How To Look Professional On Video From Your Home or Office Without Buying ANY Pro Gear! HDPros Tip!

Hi, everybody. I'm cinematographer Jim Ross. You know, with COVID-19, the pandemic outbreak, and people being told to stay at home, people working from home, social distancing, the landscape for video on the internet has been completely changed. People are being asked to be interviewed. They're asked to give their professional opinions about things on camera. They're being asked to create instructional videos. And not everybody's going to have a YouTube creator studio sitting at their desk. In fact, very few people are. And so today I'm going to share with you ways that you can look professional from your desk, from your office at home, wherever you're working from home, using what you would be using an iPad or an iPhone or a webcam. I'm a professional cinematographer, but I am not going to create this video using my professional cinema lenses and cameras and audio and lighting equipment. I am going to shoot with either an iPad, an iPhone, or a webcam on a laptop. And you don't need all three. I'm just going to do a little variation so you can see how to do it yourself. Okay, let's get started.
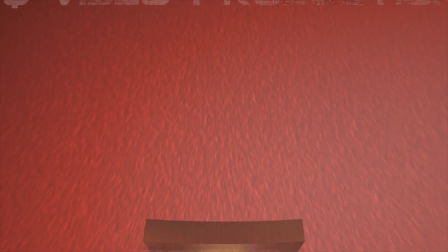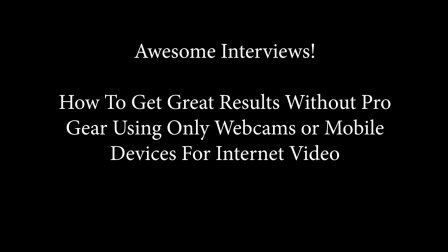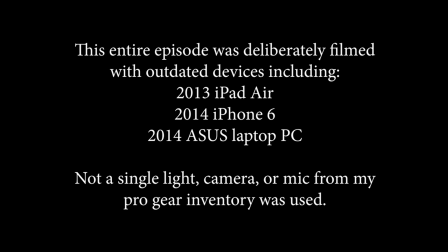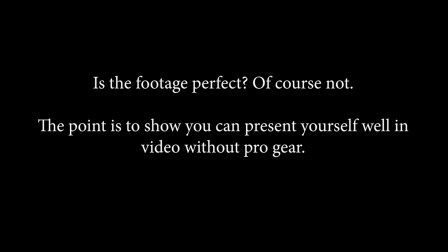First thing I'm going to take you through is the most common errors that people make when using mobile devices. And then I'm going to show you the techniques that you need to use so that you look professional when giving your interviews or your instructional videos or what have you.
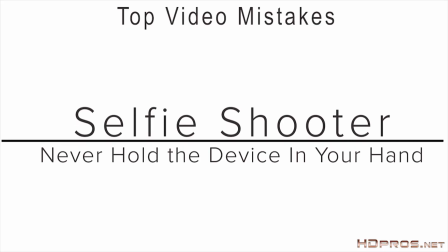1:47 Now, this is one of the most common mistakes that people make. They do the selfie shooter mode where they just hold their phone.
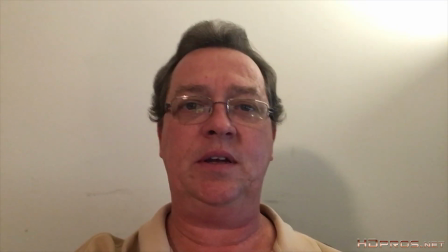1:53 It's shaky. It's really, it's annoying for people to watch.
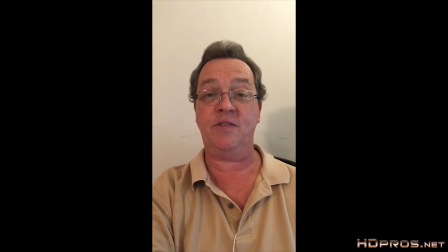1:58 The selfie shooting mode that is even more annoying is to shoot in portrait mode. Video players don't work like this. They are 16 by 9. 16 by 9 is this.
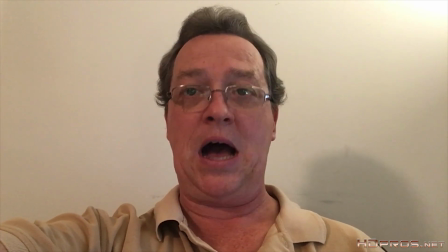2:11 So keep your phone on its side and shoot like a video camera.
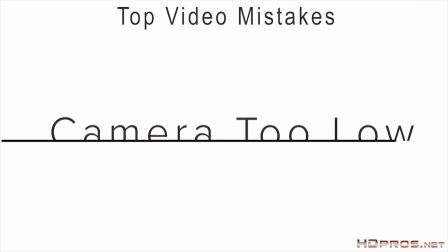2:18 And don't handhold it. The other most common mistake is to have the camera too low.
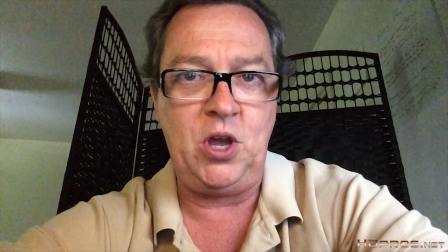2:24 This is the lean in and talk to your laptop webcam video with your face lit up by the light coming from your own screen.
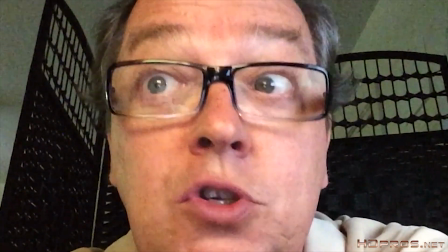2:32 Kind of ghastly looking, would be great for, I am so scared, but not so good for an interview.
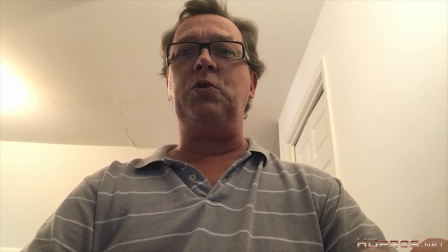2:40 Placing your phone or your laptop on your desk in front of you and leaning it back to shoot up at you will also give you this very excellent shooting up your nose
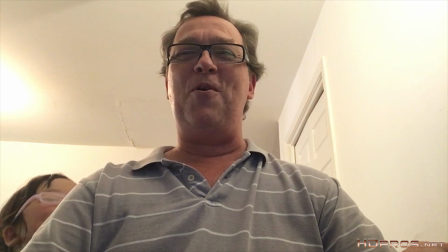2:53 point of view.
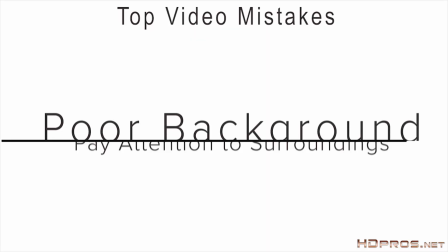2:56 Knucklehead. Another mistake is not paying attention to what's behind you in the shot.
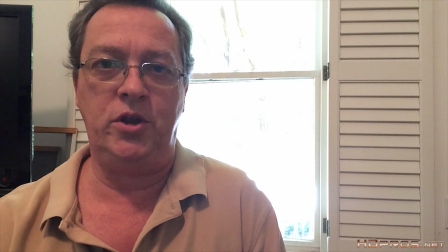3:01 One of the most common mistakes I see is people filming in front of a bright window. When you film in front of a bright window, it's completely blown out.
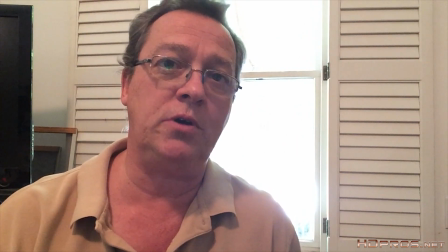3:09 And when you move around, often the automatic exposure on your camera changes, causing, well, what you see now.
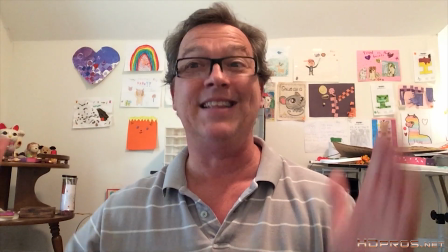3:15 You also want to film in a location where your background is not cluttered and it's a professional representation of you.
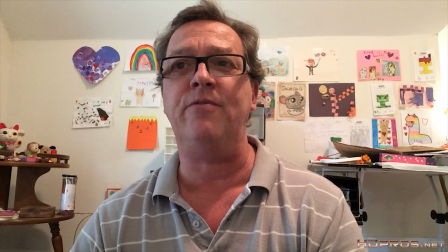3:21 You also don't want any motion or action going on in the background while you're having your interview going on behind you.
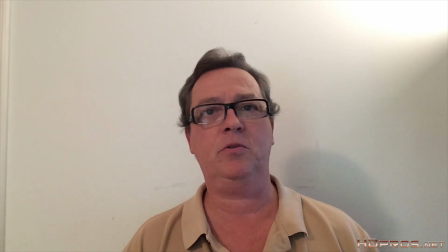3:31 Another common error that people do is they film against a blank wall.
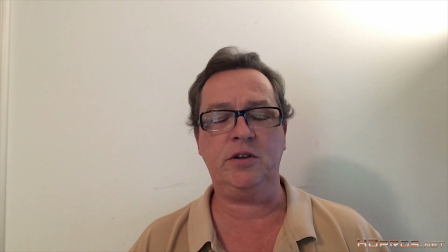3:34 Now, granted, this is less distracting than if the area you're in is cluttered, but this should be used as a last resort.
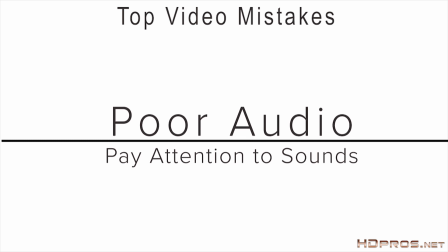3:41 Audio is something that 90% of people forget. Some things you don't want to do is you don't want to shoot someplace where it's hardwood floors. You don't want to shoot where you've got granite or countertops or stone floors because you get that echo. You want to be in a place that the sound sounds good. It's the thing that people miss the most.